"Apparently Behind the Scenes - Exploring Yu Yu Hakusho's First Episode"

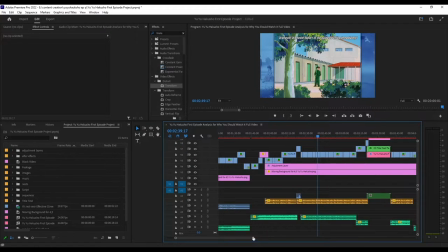[15:48]
But it seems to have worked out mostly. It's just sometimes it's weird. It is difficult sometimes where the footage just doesn't last long.
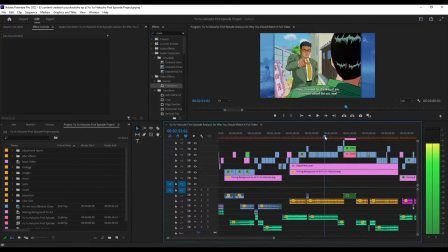[15:56]
And I have to make changes to like adapt to that.
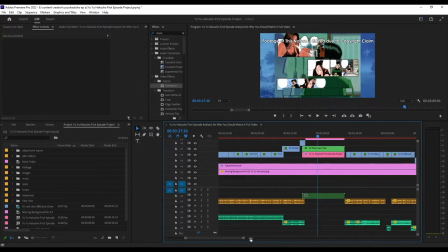[16:04]
Oh, here we go. Okay, so this is the first time first one I had to like make major edits to, because otherwise it would get claimed. And I used
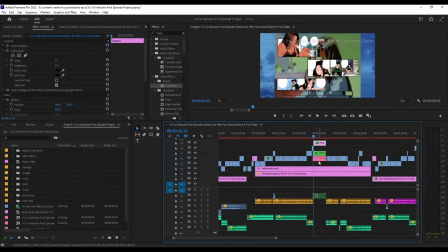[16:22]
so I made, I think it was this one. Yeah, I went and used After Effects to kind of edit the, first I had the footage already kind of edited, so it's, you have more, you know,
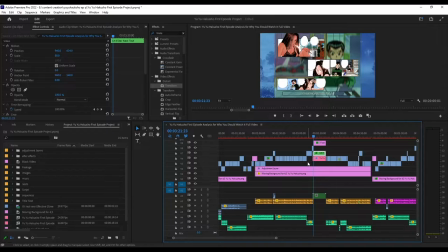[16:39]
the clean version, also still a little edited in more that CRT kind of filter like stuff, which is why it's cleaner here. And then it's like zoomed in and a bit, you know, iffy, in order to make sure you're able to,
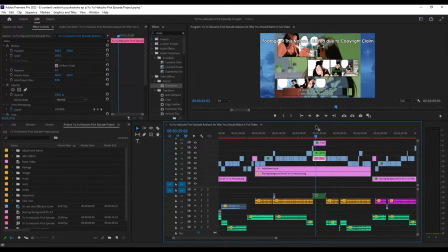[16:59]
you know, footage just blocked out to some extent with the manga panels, although colored manga panels, which is nice. So you can still kind of like have the scene there in a way that looks kind of interesting, at least with the utilization of the panels. So it's,
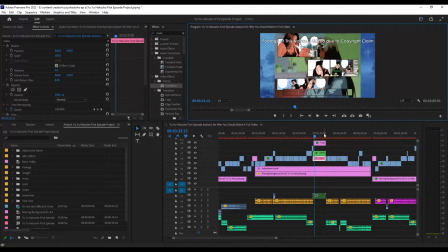[17:22]
obviously, you know, tough part about Premiere is, you know, I would have to like load everything, which, to be fair, sometimes maybe I should have done that beforehand so we could just look at it without having to drop the quality. But sometimes it's hard.
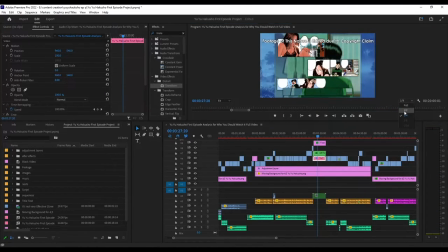[17:42]
Okay, there. Does it all leave? I thought I did a lot more editing wise for that, but I guess not. But again, it's the manga panels kind of like
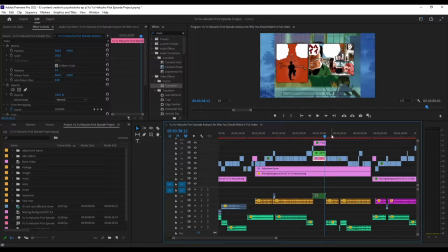[17:59]
align was the scene we're watching, or scene that was used, because I can't really show the scene, and even if I do edit it, it's still screwed, so I have to block it out, which works out. Obviously, I didn't apply to everything, because it's just very specific on which, mostly it's like anything that just plays
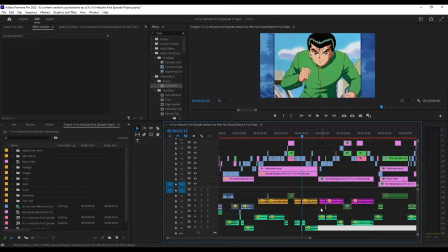[18:18]
in like a full clip, and that's kind of where the problem arises. So I had to change that, and we'll get to a better version of the show for editing wise.
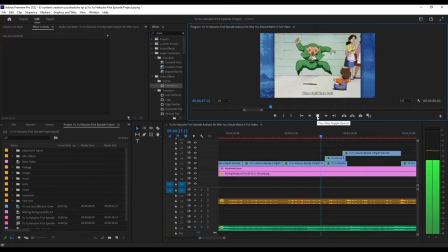[18:33]
Here it is.
Approach, it wasn't very effective.
I think, man, I wish I used a sound effect for this so bad. It would have been just a small light one.
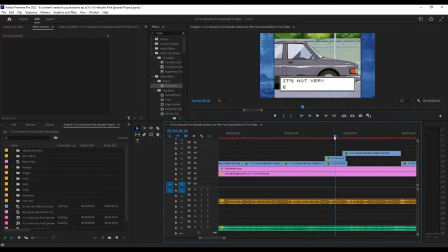[18:50]
I think I talked about in the self analysis as well, where I was thinking, oh, maybe I should use a sound effect. It would have been better here. And I think that there is an argument to be made for not using it and an argument to be made for using it. I think if it was just very, I think the best of both worlds is like a, you know, light one, you know, not a loud one where it's like, you know, whatever.
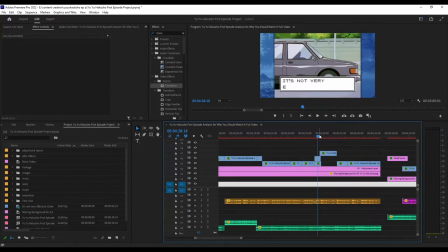[19:09]
But like, you know, light, you can hear it, but it doesn't like power or overpower anything else that's being said, or, you know, this kind of more, maybe somber might be the right word. Part of the story.
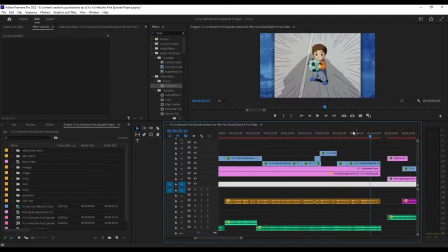[19:28]
And then you have the music kind of timed pretty strongly, but gets hit in the process.
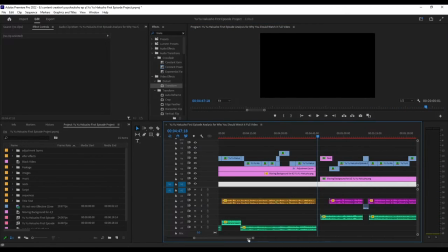[19:36]
I wonder if I would have held that longer, to be honest. Have it, the music go a little tiny bit longer before it cuts out. But I think it's fine.
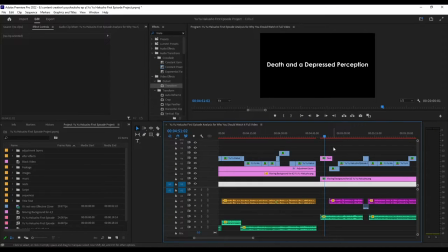[19:47]
And then I didn't use a image for this one, just because I thought this one was kind of like, you know, he's dead, right? Not the most